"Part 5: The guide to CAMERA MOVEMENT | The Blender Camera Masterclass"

Did you know that filmmakers don't move the camera without a reason for it to be moved? I mean every single shot in a film has a reason for being shot in one particular way. If filmmaking is a language, then camera movements are the alphabets which make up that language. And that's how important camera movements are. I mean half the time it's the camera movements which convey the story. Be it exceptional VFX, terrific acting or animating or perfect 3D modelling, It will all be useless if you don't have the right camera movements complementing it.
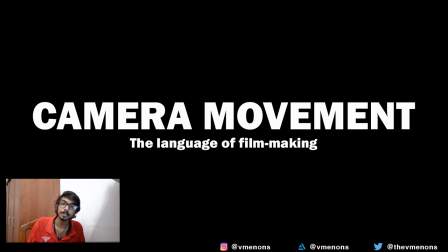0:31 This is the final part from the blender camera masterclass and we will be going through different types of camera movement techniques, why they are used and how to recreate them inside blender which is pretty simple.
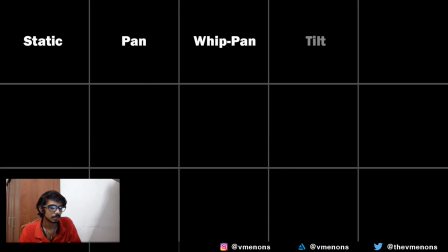0:44 So these are the 15 camera movement techniques that we will be looking at in this video.
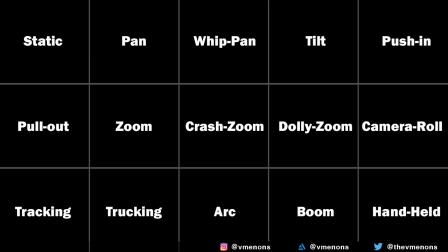0:50 I will tell you about a basic camera rig for each of these and in the end I will tell you about a proper camera rig which is present inside of Blender and I wouldn't have to tell you how to use it because by the end of this video,
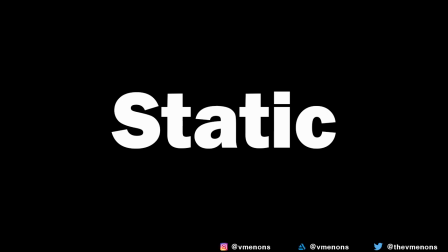1:02 you'd know how to use it by yourself. Let's start with the most basic shot with no movement at all.
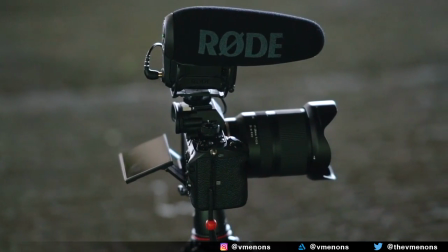1:09 In the real world, static shots are done by mounting the camera onto a tripod, setting a frame and keeping it there at the same place till the end of the shot.
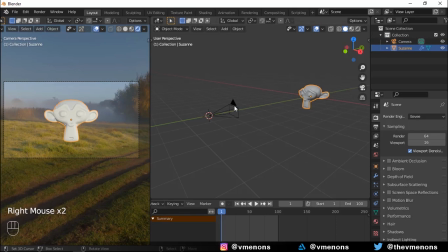1:17 In Blender, well you can just leave the camera where it is. A great way to set the camera in Blender is to actually be inside the camera. You can enter the camera view and lock the viewport to the camera's view and that helps you to move the camera around like an actual camera.
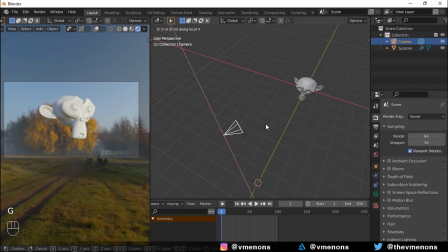1:32 Another thing that you should know is that moving the camera along its local axis, double pressing an axis lets you move it in the local axis. Double X will move the camera sidewards, Y will move it up and down and Z will move it back and forth. It's very helpful when you're in a position where the global axis will just complicate things.
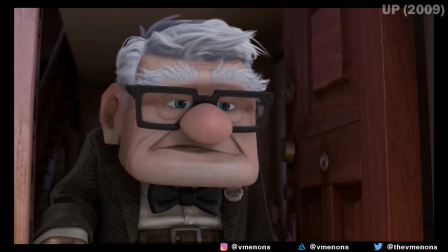1:51 The static shots are great for dialogue,
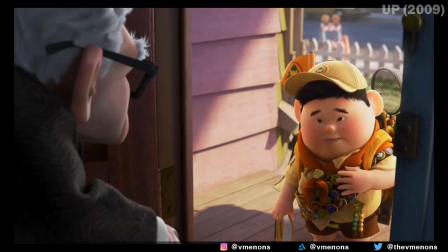1:53 for showing stillness or dullness,
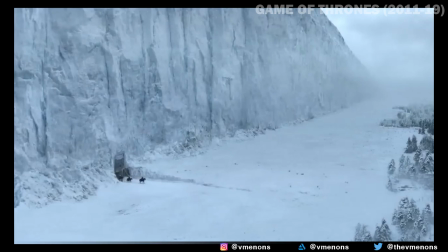2:03 for showing the beauty of an environment, or for showing changes which happen in a scene.
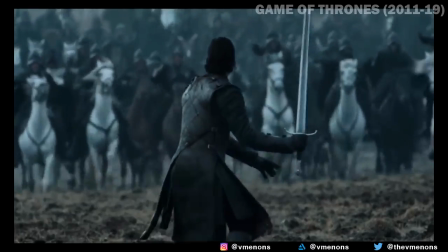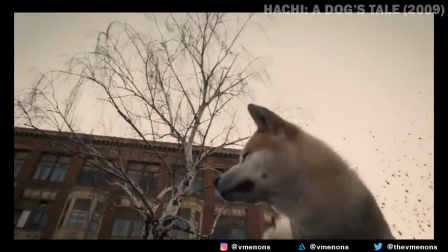2:17 Take a look at this scene from Hachiko where a static shot has been used to show that the dog is waiting through multiple seasons at the same place.
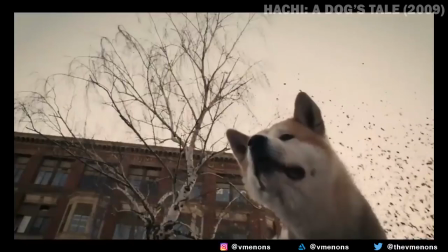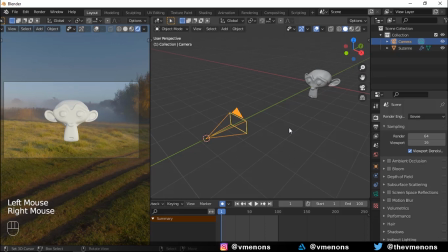2:34 The pan shot is a simple camera motion where you rotate the camera horizontally along the z-axis.
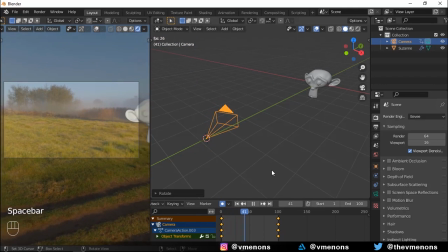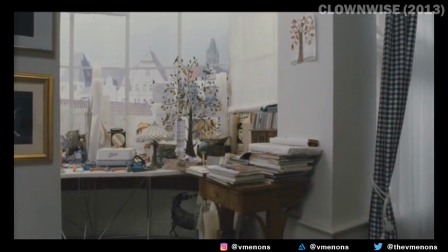2:46 It's used to reveal information or to make you look around the scene.
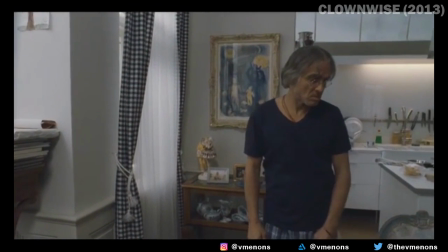2:52 Usually pans are slow to an average speed where it helps build anticipation but there's another type of panning known as whip pans.
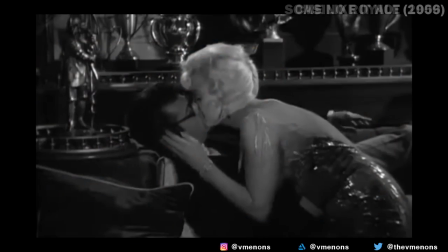3:01 Whip pans are pans which happen quickly. They are great for transitioning between shots as things happen fast and get all motion blurry.
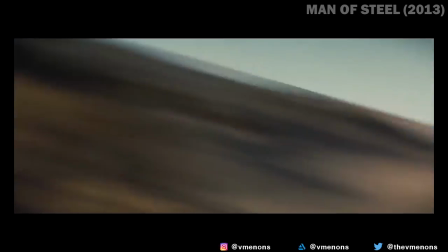3:10 Whip bands can also be used to build the energy in a shot.
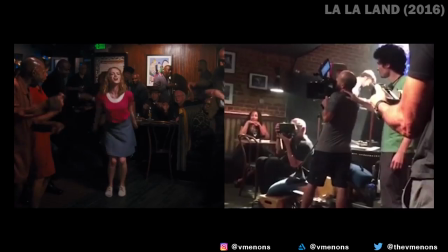3:13 This is seen from La La Land where the use of a quick whip band helps build this dynamic and energetic relationship between these two actors.
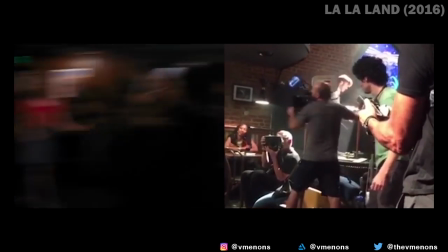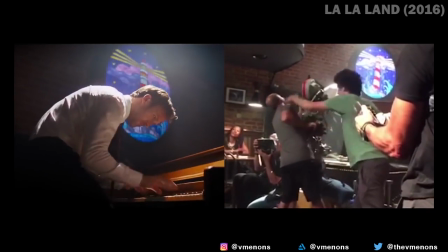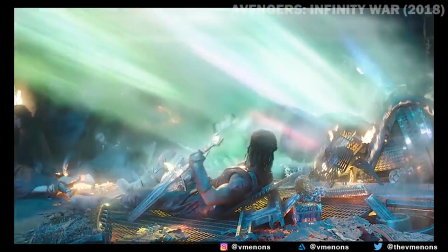3:33 Another example is this one from Infinity War where Hulk is teleported to in order to show you the speed and energy of his traveling.
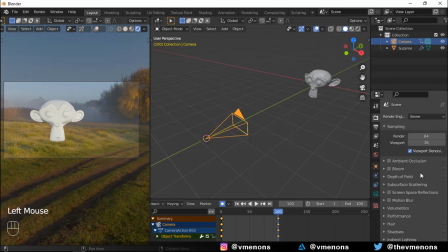3:41 The key to making this in blender is to make sure that you enable motion blur and do a quicker pan.
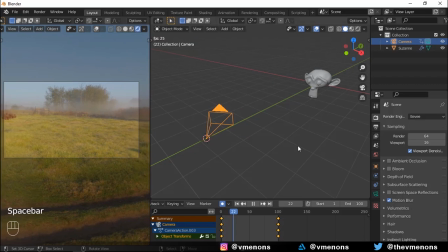3:47 Alright, so panning is for the horizontal axis but what about the vertical ones?
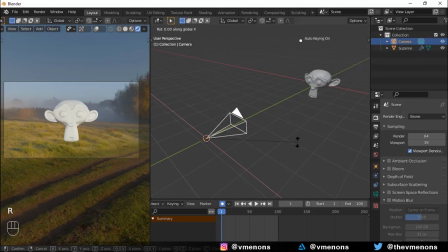3:52 Well, that's when you tilt. Tilting is done by rotating the camera upwards or downwards.
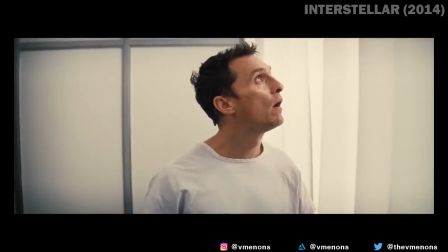4:01 Similar to panning, tilts can be used to reveal information such as the vertical scale of the world or